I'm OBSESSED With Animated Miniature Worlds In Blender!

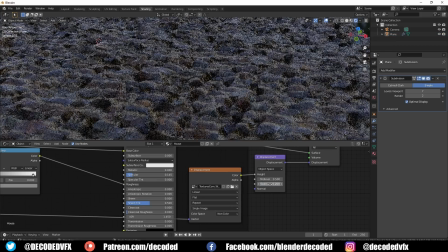This is actually a real problem because very heavily subdivided meshes are going to make blender very slow it's going to make your render times longer and
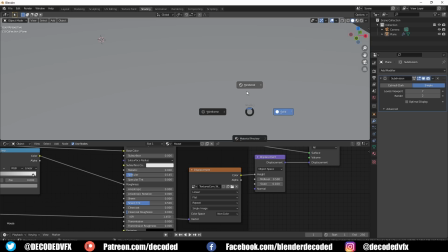to be frank it's probably going to cause a lot of crashes to get around this limitation we can change blenders feature set to experimental mode now if
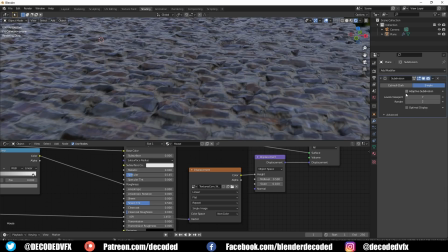you go to the subdivision surface modifier you'll see this new option called adaptive subdivision
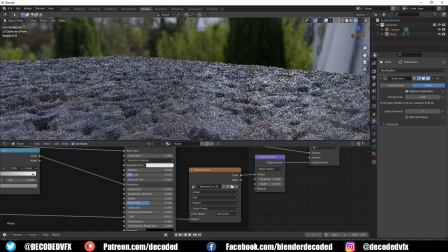adaptive subdiv changes how subdivided a mesh is based
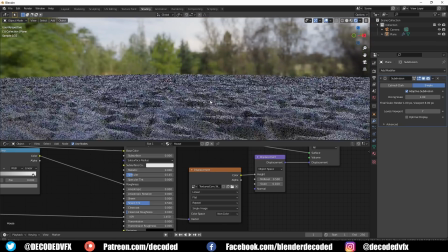on how close that part of the mesh is to the camera it can give you this really nice finely detailed displacement and it won't bulk down blender as much since
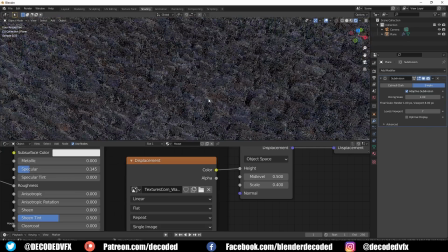the parts of the mesh that are further away from the camera simply won't be subdivided as much and it's dynamic too so if the camera moves
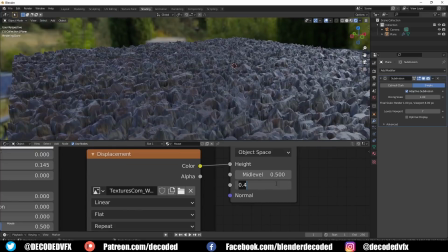closer to something that should have more displacement on it it's going to subdivide the mesh up more so you can always get this really nice result no
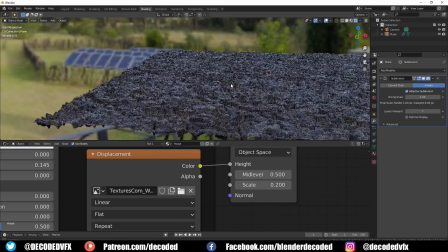matter where the camera is in the scene.
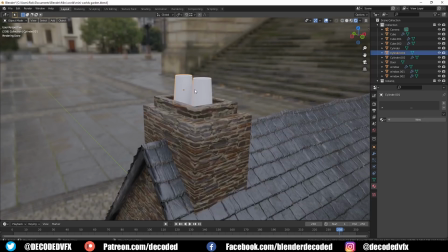A while back I made a procedural terracotta material for my patreon supporters I remember that I made some nice pots for that so I decided to add those to the scene.
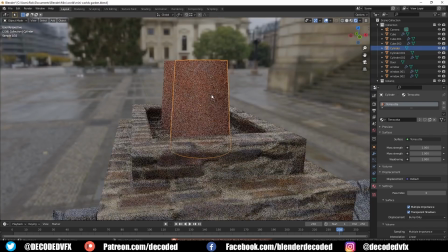While I was doing that I realized that the moss component of this material would work really well with a lot of the other materials in the scene.
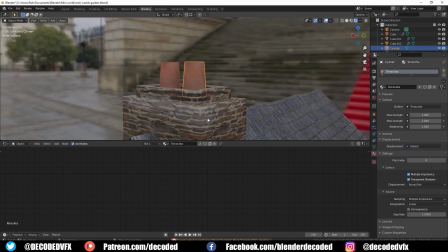It would make them look a little bit more aged and like they're sort of grown into the world. So I created a new node group that just had the moss component.
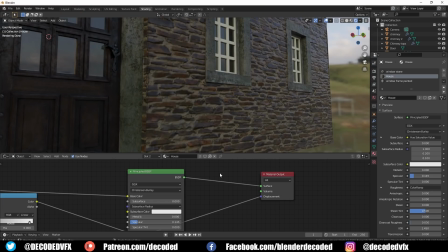I could just drag that into any material in the scene,
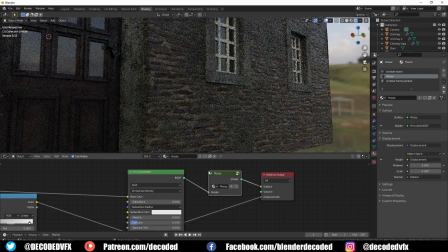connect it up to the very end of the node tree and it would automatically cover whatever material it was in this nice layer of wet moss.
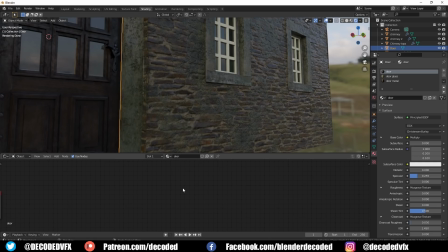I'll be adding an updated version of this material to my Patreon sometime later this week.
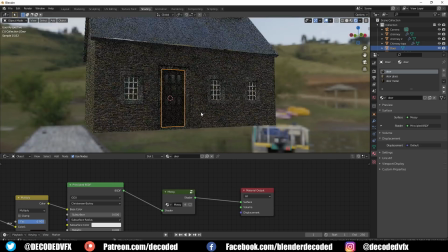The walkway outside the house was literally just made by stretching out a cube, duplicating it a bunch of times and moving it into the basic shape of the structure.
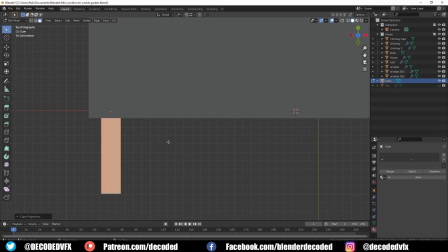Every time I duplicated one of the cubes I also moved the UV map to a different spot on the image texture just so you'd get a little bit of less obvious repetition.
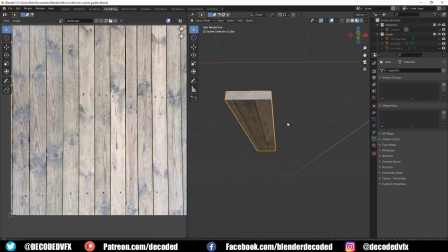I used the hue saturation node just to drop the value of the texture a little bit since it's supposed to be wet wood.
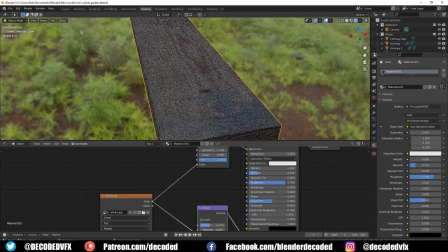In fact I did this pretty much any time I dealt with an absorbent material in the scene, like the stones or the rocks.
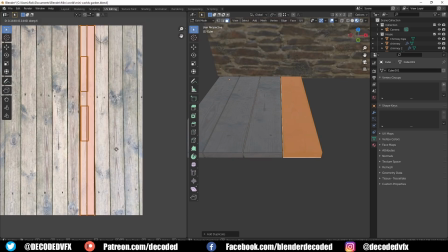Most absorbent materials become a little bit darker at least when they get wet. I also went around all the planks and I added just some random variation.
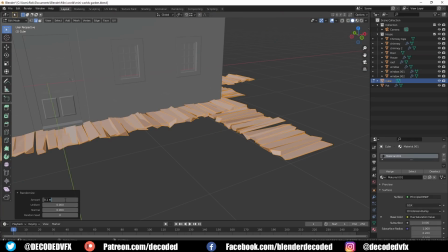Just because something's man-made doesn't mean it has to be all straight lines and 90 degree angles. In real life you get a lot of these nice little subtle twists and bends,
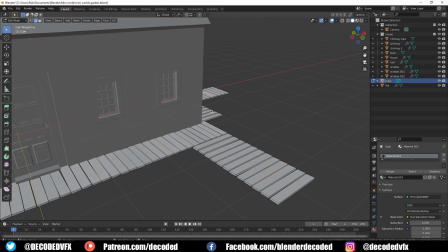rotations, slightly misaligned pieces that can really add to the realism without adding much extra work.
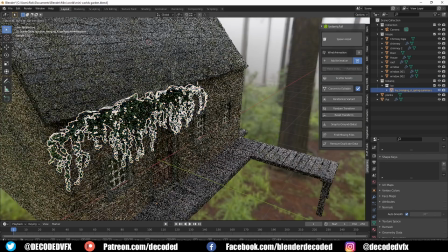For the plants in this scene I use this amazing tool called Botanic. If you watch my video from last week you'll already know about this add-on.
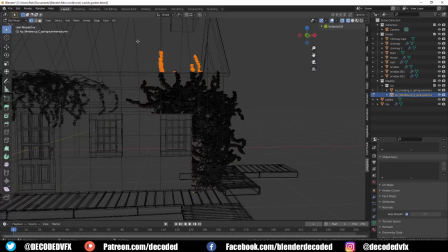It's got this really great library of ivy and growing vines that work really well to cover up the cottage.
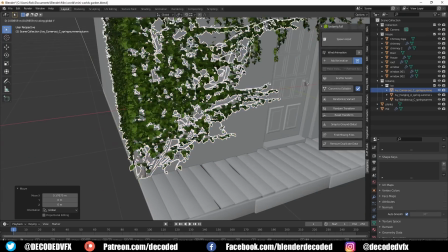I really like the fact that the vines have certain shapes so they can fit around door frames and windows and even corners.
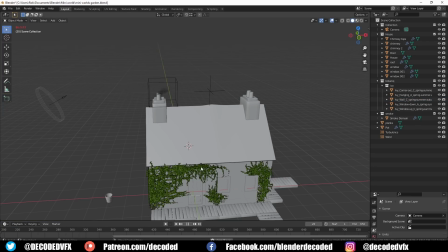To make the scene fill a little bit more lived in I also just used the quick smoke effect on the chimney stacks to add a little wisp of smoke coming out the top. Since this scene was going to take place through a little bit of a summer shower I wanted to add a wind force
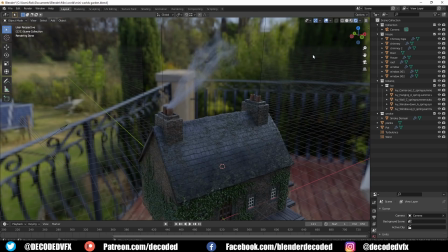to the side as well so it would just be blowing the smoke across the screen instead of having it going straight up.
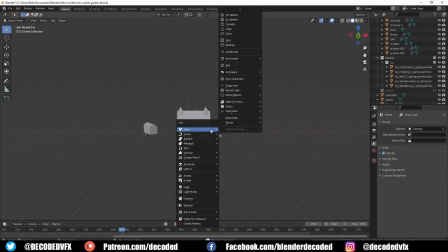So with all the main objects in place it was time to create the world.
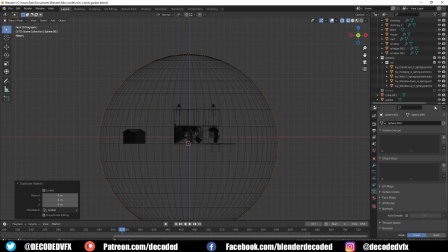I added a sphere and in wireframe mode I selected the top half and deleted it then I just capped off the top to make a half sphere.
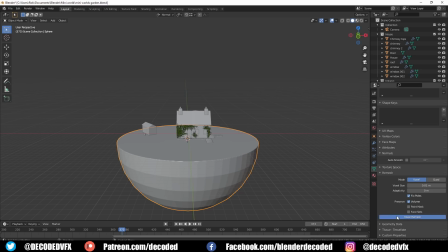As it stands the geometry of this half sphere at the moment isn't ideal for sculpting so I used the remesher tool just to give me some nicer
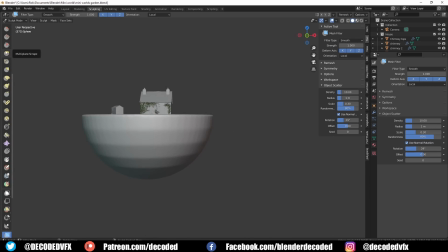quad geometry and then I went in with the smooth tool and I smoothed all the way around in the sculpting panel and then for the top
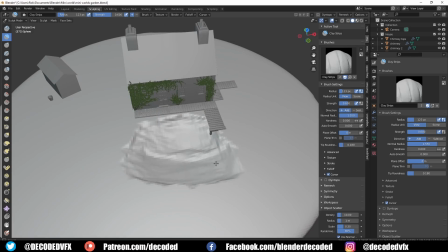pond I used the clay strip brush just to basically carve out the shape I really like using the clay strip brush when it comes to this because
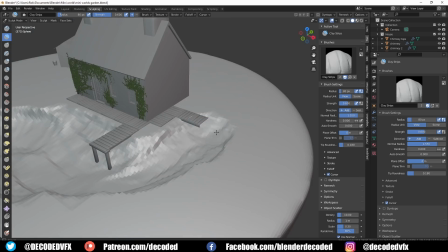it gives you kind of geological features for free like you can just naturally scrape away out of part of the ground it's like oh that looks
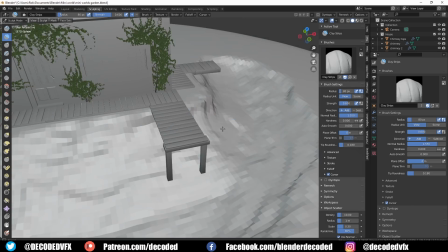like rock which is pretty cool
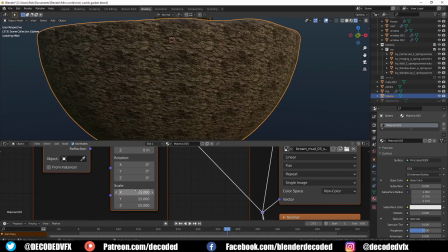Finally, I just separate the top part of the garden from the bottom part of this figure, and I separate those into their own objects.
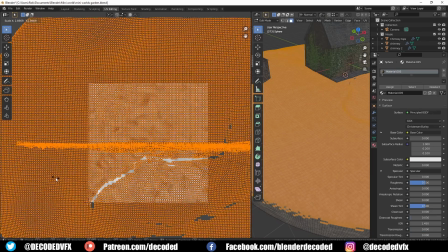Then I did a quick UV unwrap on both of them, and it's added this like muddy soil texture.
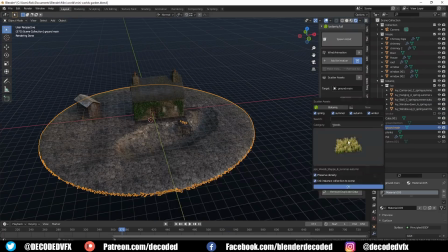For all of the grass in the scene, I went back to Botanique.